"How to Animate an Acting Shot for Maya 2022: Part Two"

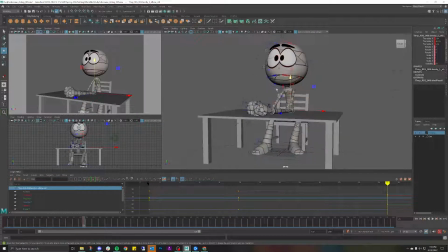49:36 So next thing I want to do is let's quick look at the reference. Okay, head is really, really down because I'm like, ugh, like I just woke up. What I miss?
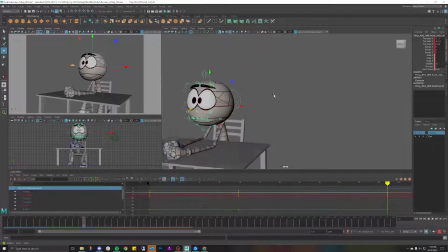so. I definitely want to see that elbow and that shoulder a little bit more.
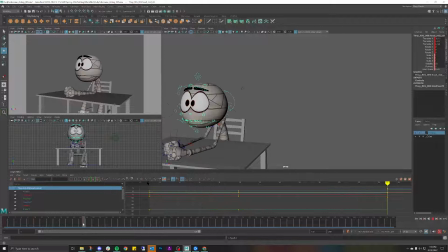50:05 So that's looking like a much stronger pose. Like, what the hell did I miss? Holy crap.
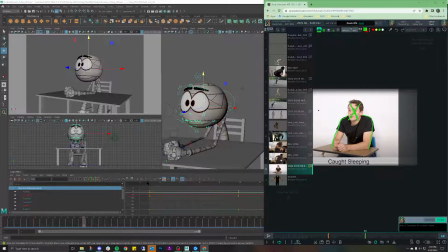50:12 So, and that's kind of giving me the same vibes that I have here. We got that shoulder. That's reading pretty well. Next thing I want to do is, and actually the last thing for this tutorial that I'm going to do is, let's just see what the eyebrows do.
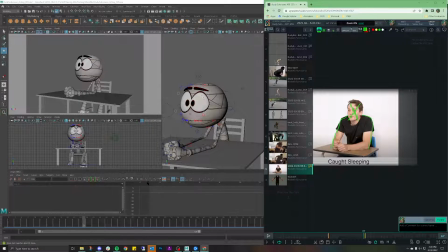50:33 So they don't come up quite yet, but what the eyes are doing is they're
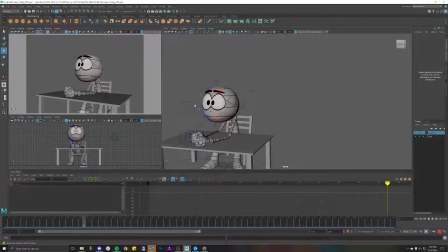50:38 very much implying like this person is incredibly tired, very sleepy. So let's do that right now. Lower lid, we'll make that 3. That's actually looking really good. Looks like they're really, really tired. Remember, you want some asymmetry. So for one of these,
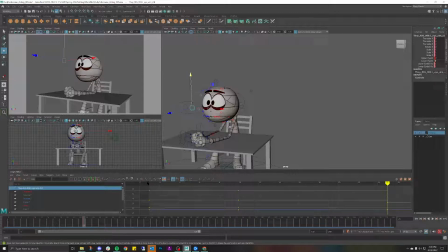51:00 just make it the right eye. Size it up a bit. There you go. Now they're like, oh, man, I totally missed class. So let's get those upper eyelids in. Maybe make that a 5. Maybe 4 instead.
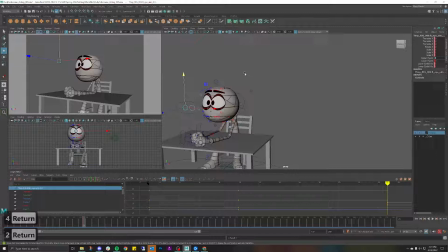51:19 Oh, make it 2. And then we'll make this right eye again. Emphasize that one a little bit more. Make that one 3. So now they're like, whoa, I was totally out of it.
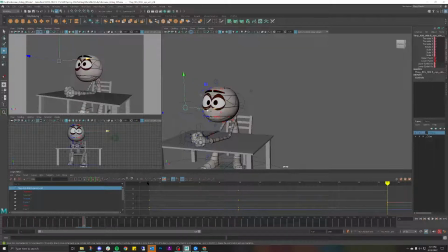51:34 I was not focusing at all. What the hell is going on?
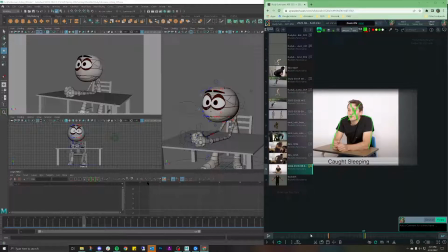51:45 And then let's see what's happening.
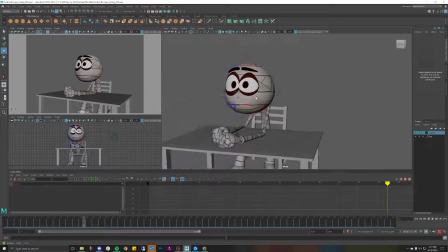51:54 Last thing I want to do is kind of purse this up a little bit.
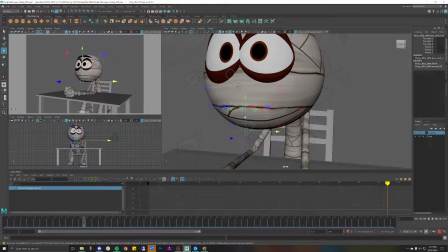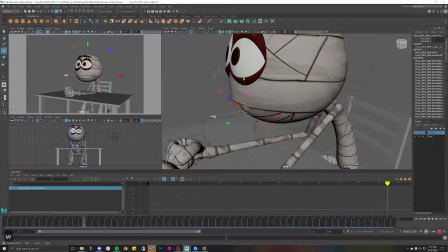52:09 Push that back. Oh no, it won't let me. That's okay.
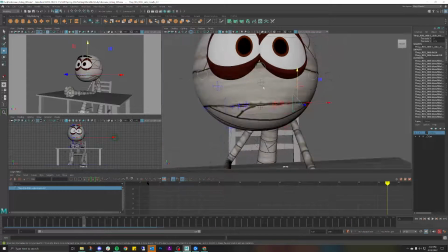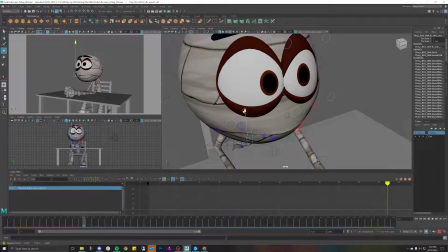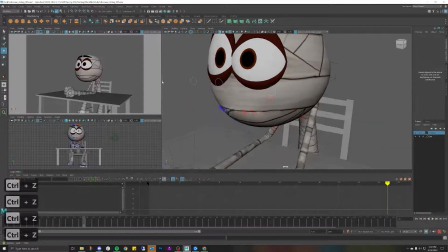52:26 Actually, maybe not. I need to be able to purse this back more. Kind of get some dimples in there. There you go. That's the better controller. So I'm going to dimple that out.
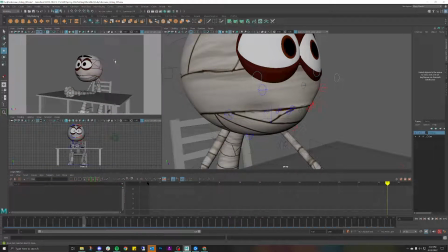52:38 I'm like, oh man, like I totally missed class. I was just so freaking tired.
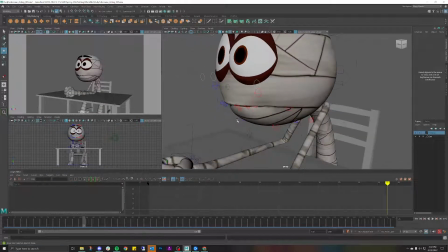52:43 What happened? There
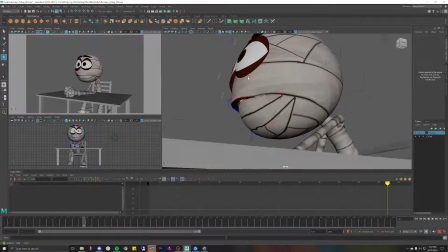52:50 you go. I'll definitely tinker with that a bit more.
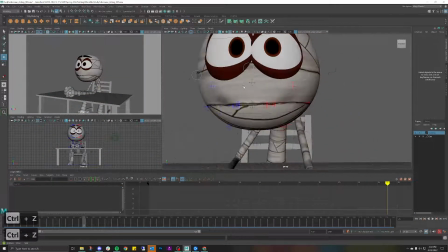52:56 But in the meantime, it's giving me more of the effect that I'm trying to get.
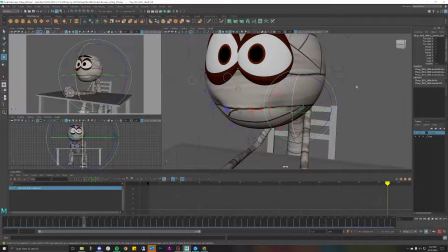53:01 And I think, yeah, I'm going to zero that out for now before I get too excited.
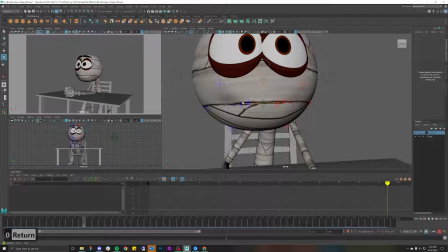53:06 Like so. And then this one's actually looking pretty good. Jet that forward just a bit.
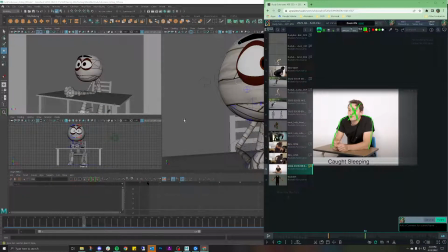53:18 And the last thing I want to do is I actually want this head to come down a little bit more.
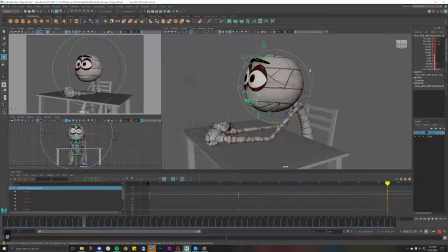Actually, no, I want it to come up so that the character is like, I'm awake, I'm totally focused, I know what's going on, I didn't miss anything.
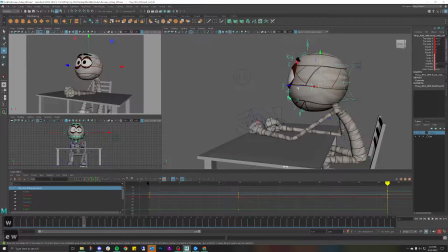53:45 And then we'll kick it back a little bit more so it feels more grounded. And then last thing I want to do is kick these eyebrows a little bit.
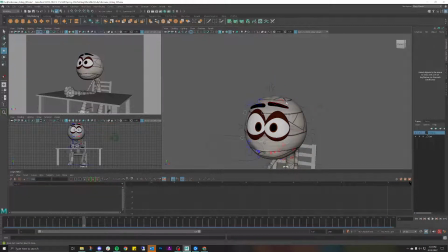Oh, what did I miss? Perfect.
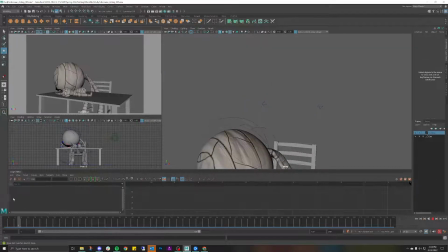54:19 Okay, so again, friendly reminder as to what I'm doing, and you can see here, it's continuing to break the funkiness that's happening right now. You're probably going to interact with that a bit. That happens a lot with IK especially, because I'm relying on Maya to do the calculations for where things should be in space.
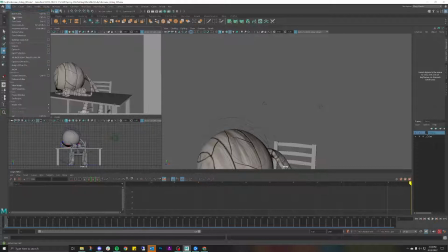54:36 So keep that in mind. You're going to get some weirdness. To combat that, all you need to do, File, Save Scene, and then you're going to open your scene again. And that should, fingers crossed, hopefully, there you go.
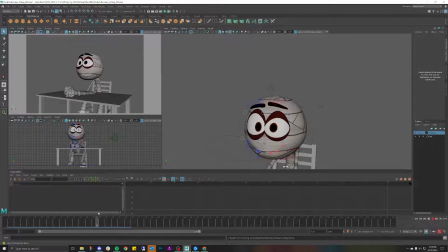54:55 until you get to this area where it'll do some weird stuff. But again, we'll tackle that when we come back. So thank you all for watching. This is part 2 of how to make an acting piece.
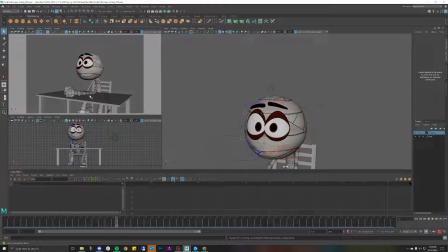55:09 Really quick recap. All we did was get ourselves into our next pose and having no shame in breaking the rig. As you can tell, these elbows are completely changed from what's actually seen in the scene.
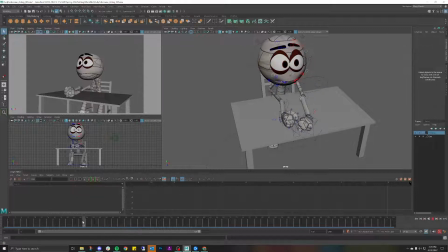55:22 But again, because of the camera, I'm able to cheat it and make it look much cleaner than it actually is, just like with the first pose. So even with this first one, I'm breaking stuff here. Things are going through the head. And then even when you go here, the elbow is completely broken, but it's much more difficult to see in here.
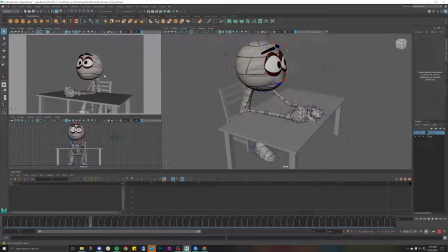55:42 So hopefully hopefully that helps you, and I'll see you in the third video. Awesome.